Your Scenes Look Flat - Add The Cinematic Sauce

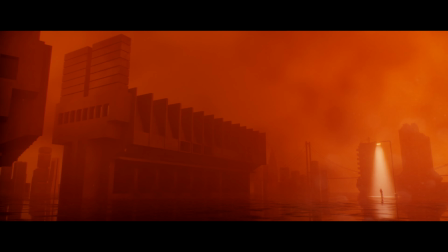3s
You don't need complex models to create cinematic images. This scene uses simple geometry,
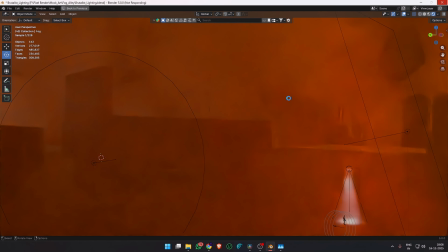12s
minimal textures, lighting and atmosphere doing most of the work.
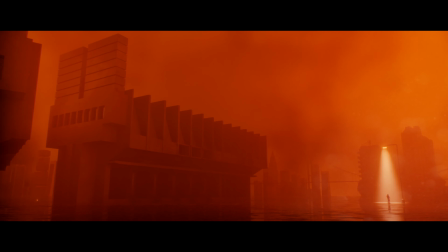18s
Let's break it down.
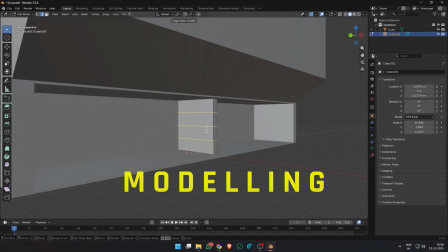27s
I started this scene with very simple geometry. No fine detail, no textures, no noise.
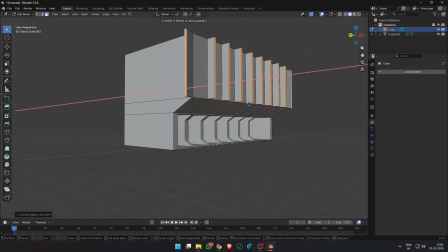34s
Just pure brutalist architecture. The idea here was to focus entirely on silhouette and proportion.
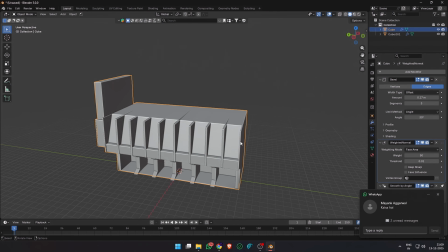41s
For this kind of cinematic shots, the model doesn't need to be complex. It just needs to feel heavy and intentional.
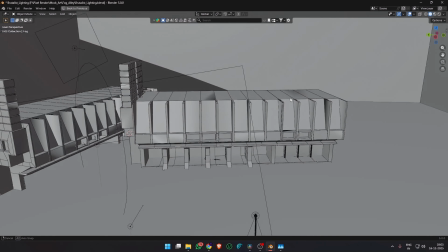48s
If the shapes read clearly in grey, everything else becomes much easier later.
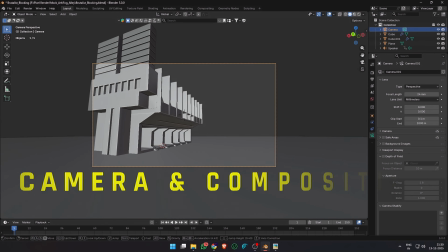54s
Before adding any lights, I locked the camera.
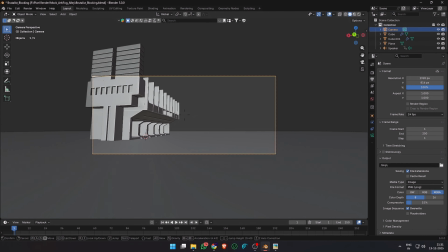57s
This shot was designed specifically for a widescreen cinematic frame, a 2.35:1 aspect ratio, which translates to 1920 by 816 pixels for 1080p.
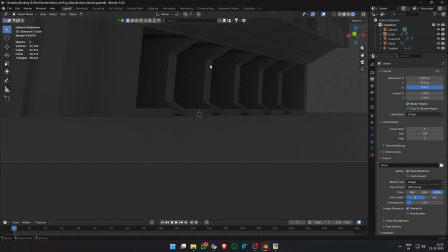70s
The camera is placed low and slightly distant, so the building feels massive and the human feels insignificant.
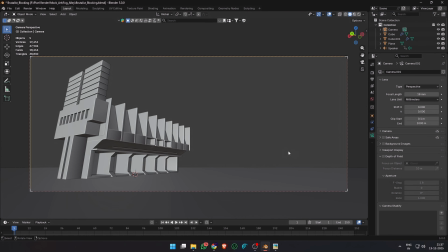79s
Once this framing is locked, I don't touch the camera again. All the lighting and atmosphere decisions are made to serve this exact view.
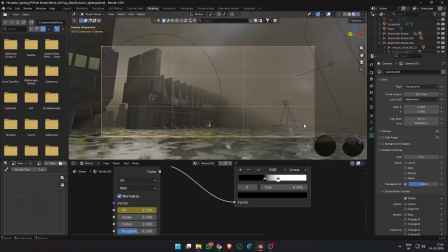87s
You can also use the composition guides in Blender's camera to help you with the framing. As you can see, I've used the third camera composition guide to set my frame.
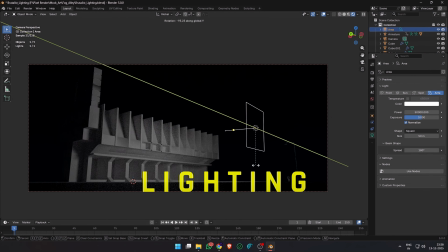97s
Next comes the most important part, lighting. I turned the world completely black to help me with the decisions.
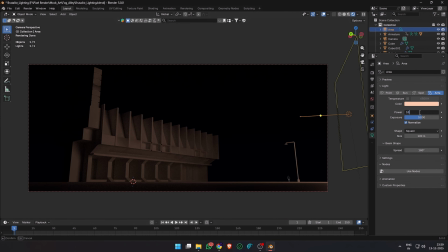104s
I added a large area light off camera to the right to act as my key light.
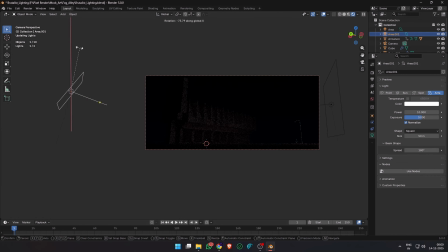109s
Gave it orangish hue to simulate a polluted city haze. And then I added another area light to the left to act as my fill light.
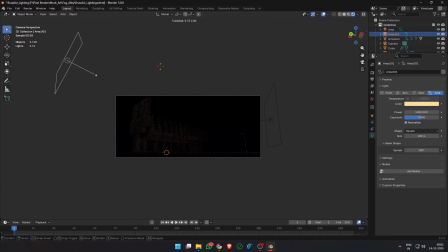118s
I gave it a slightly lesser saturated orangish yellow color
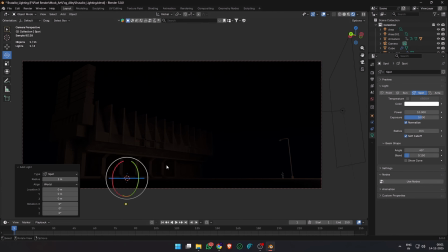122s
and rotated it to reduce some of the shadows on my building and define the structure better.
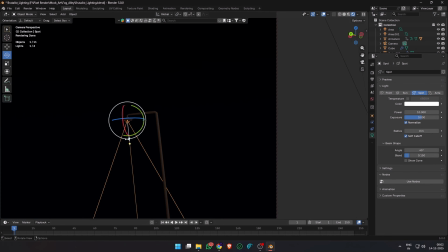127s
Then I added a spotlight to simulate the street light in the scene. I increased the power to a high value because otherwise it won't be visible.
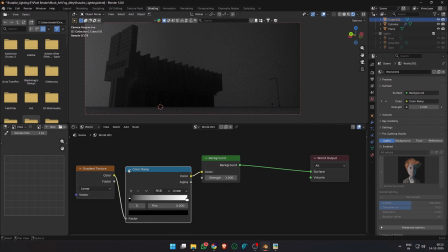135s
You can adjust the cone angle. Then I started tweaking the world colors. I added a gradient texture with a color ramp and plugged it in with the color input of the background.
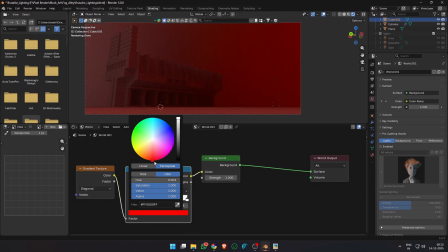144s
I played around with the colors and sliders to create the hazy polluted city look.
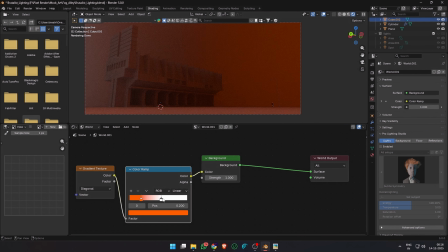149s
The gradient texture was also set to diagonal, but you can add a mapping node and use any other gradient if you want.
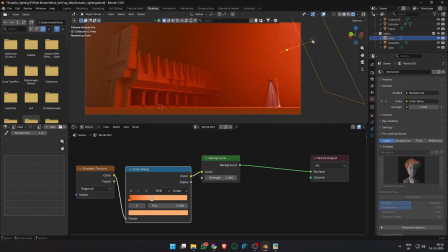156s
I changed my color ramp sliders. One was bright orange and the other one was a lesser saturated orangish yellow.
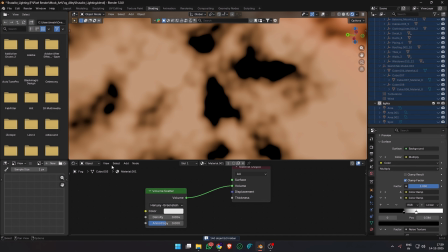163s
Then to simulate a cloudy sky, I added a mixed color and plugged in the gradient texture to the A and another noise texture with the color ramp to the B input of the mixed color.
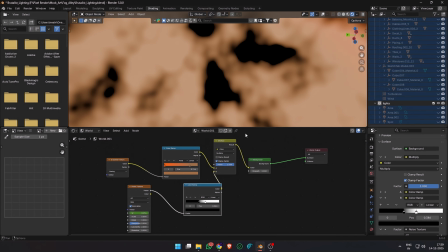174s
You can adjust the noise texture settings.
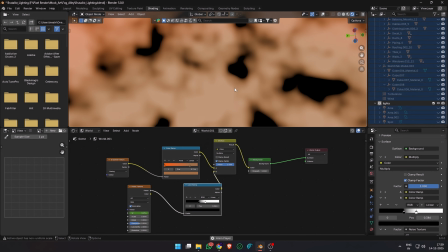177s
I also changed the noise type to 4D and animated it slightly from 0.1 to 0.4 over the frame range of 720,
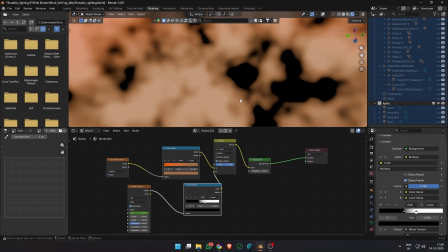184s
which gives us a nice evolving cloudy look.
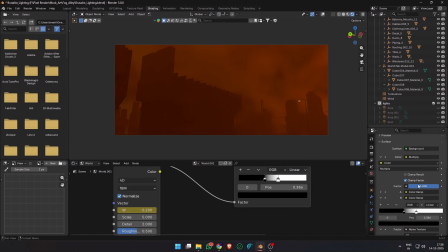187s
I'll turn off all the lights and turn them back on one by one so that you can see the effect the world and the lights are making on the scene.
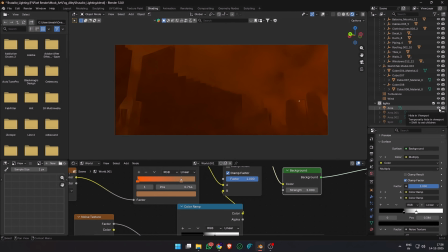194s
We have our large orange light on the right, illuminating the building and casting a haze over the scene, and some fill light from the left to define the building structure better. This scene is just lit by the world and 2-3 lights, nothing fancy going on.
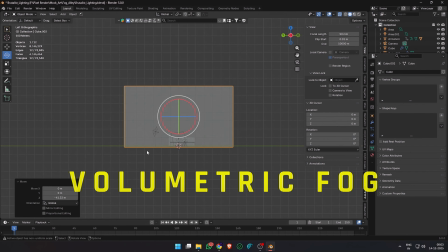208s
Next up we have the fog. I added a large cube to cover my scene, which would be a localized fog volume.
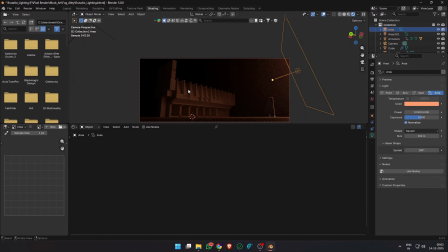215s
The fog in this scene is doing most of the heavy lifting. I kept the density very low and started with a principal volume shader.
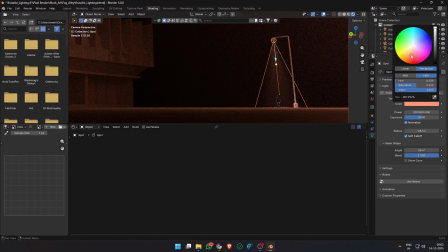223s
You can see that the light paths are very visible now and simulate a real world polluted city.
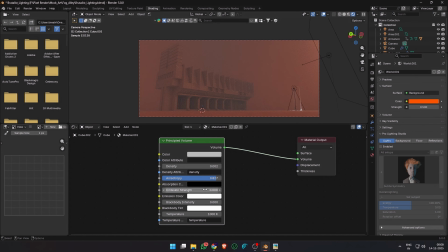229s
I also increased the world strength a little bit more. Played around with the settings in the principal volume, but I was not very happy with it,
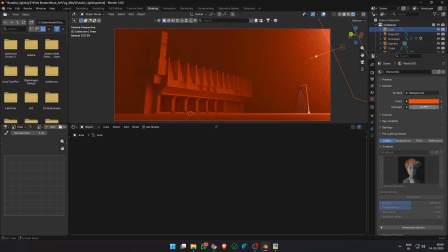236s
so I just switched to a volume scatter by replacing the principal volume with the volume scatter node.
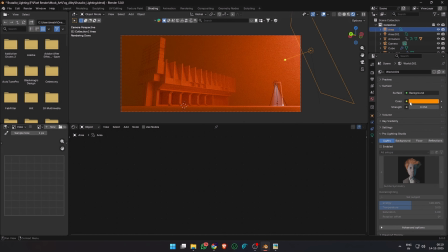243s
Notice that the building fades not because the fog gets stronger, but because it receives less light as it goes into the distance.